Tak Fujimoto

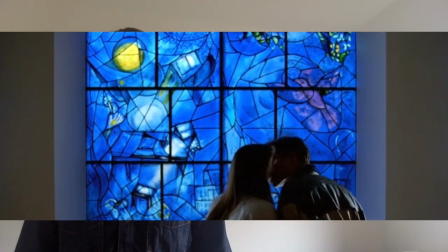[8:10]
The sun appears to be casting down on the couple's relationship and and the blue is a colour that symbolises consistency,
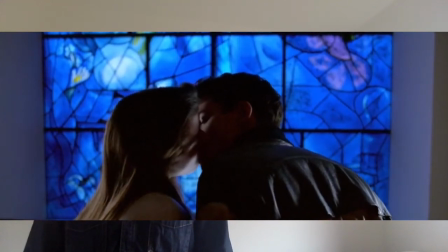[8:16]
which is subtly commenting on Ferris and Sloane's continued relationship.
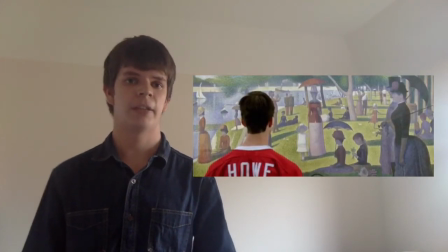[8:20]
One particular scene in the gallery features the character Cameron looking at a painting of a mother stood with her child, and looks closer and closer at the child.
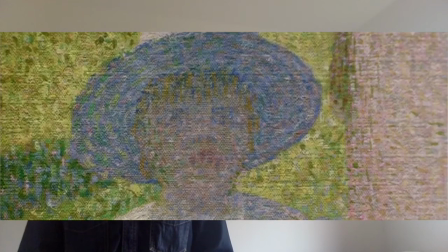[8:29]
The context of this is to show that the more Cameron looks at the little girl, the less he sees of her physically due to the texture of the artwork becoming more visible.
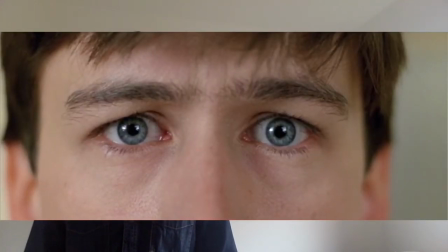[8:37]
Eventually, he sees nothing, and this shows that he fears the more people look at him,
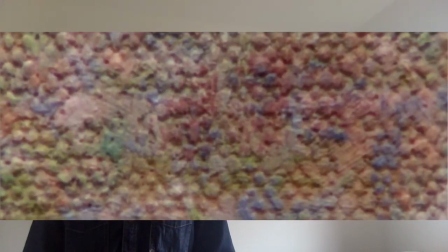[8:42]
the less people realise he's actually there, and so he feels like he's nothing to everyone.
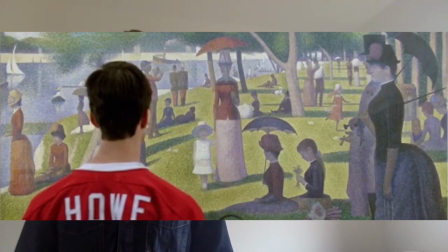[8:47]
Cinematically, this is cleverly done in that it relates to the plot as Cameron doesn't get on with his dad and the mother and daughter in the artwork are shown to represent this. Fujimoto achieves this scene well with close-up shots alternating between Cameron and the painting,
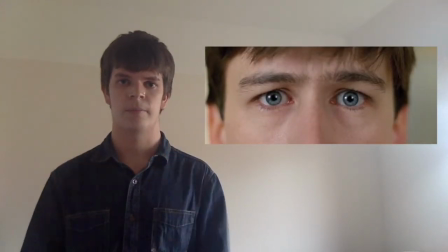[9:03]
going from a wide shot to just an extreme close-up of Cameron's eyes. I personally like the way Fujimoto shot one of the later scenes of this film,
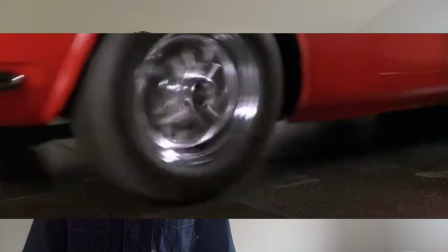[9:11]
where Cameron accidentally wrecks his dad's Ferrari with it reversing right into a ditch off his high-level garage.
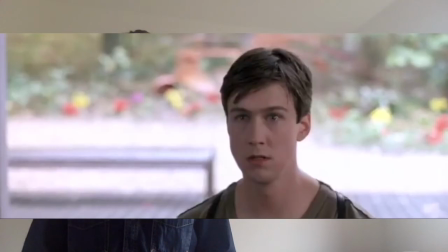[9:18]
The moment the car crashes, everything stops with a close-up of Cameron's emotional reaction to the situation,
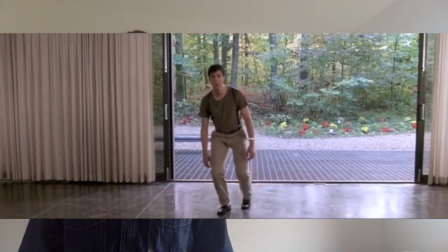[9:25]
and then a wide of him stood in the clear wide-open area of the garage.
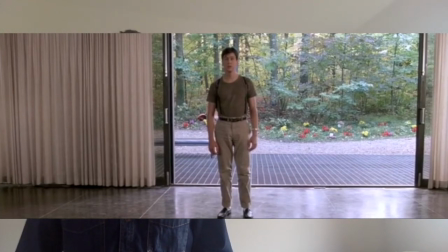[9:29]
This composition works well in executing how Cameron is feeling, in that he feels empty from the loss of the car and scared of the consequences from his dad. The fact that Ferris and Sloan aren't in this shot suggests that he feels he's the only one impacted by the situation. The absence of music and movements adds to this effect.
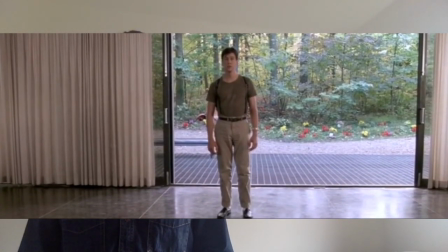[9:48]
All these elements combined make the scene work well and if there was any movements in the shot of him stood still, the image wouldn't work.
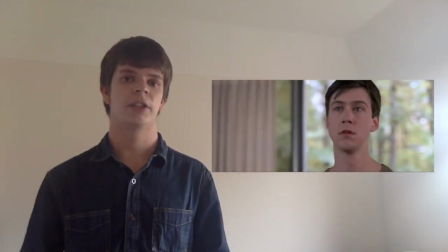[9:55]
Similarly to the Silence of the Lambs,
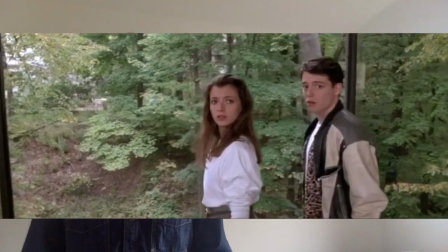[9:58]
Fujimoto uses the subjective camera technique to capture Cameron in first person walking up to the window where the car flew out.
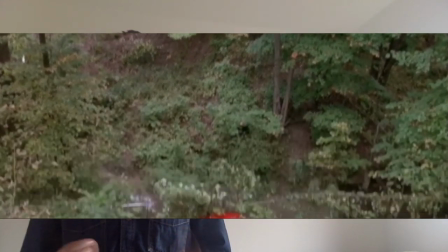[10:05]
The slow, subtle movements of the camera establish the fear and nervousness Cameron has at
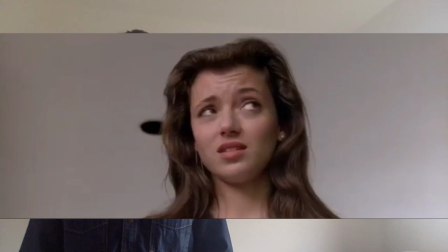[10:10]
seeing the damage and the concerned looks of Sloan and Ferris add to this emotion.
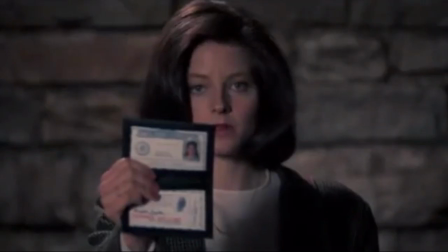[10:15]
In The Silence of the Lambs, this effect is equally as powerful when Clarice slowly walks up to Hannibal with her ID.
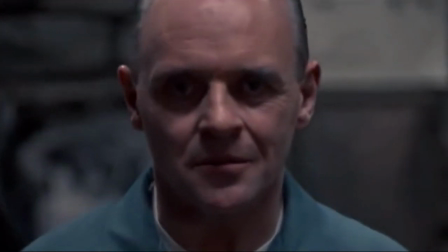[10:22]
The camera makes slow movements representing that she's fearful like Cameron, but in this case more disturbed by what Hannibal is doing. To summarise, the subjective camera is very effective in conveying character emotion, and this is effective in not only these two films, but throughout his other works as well.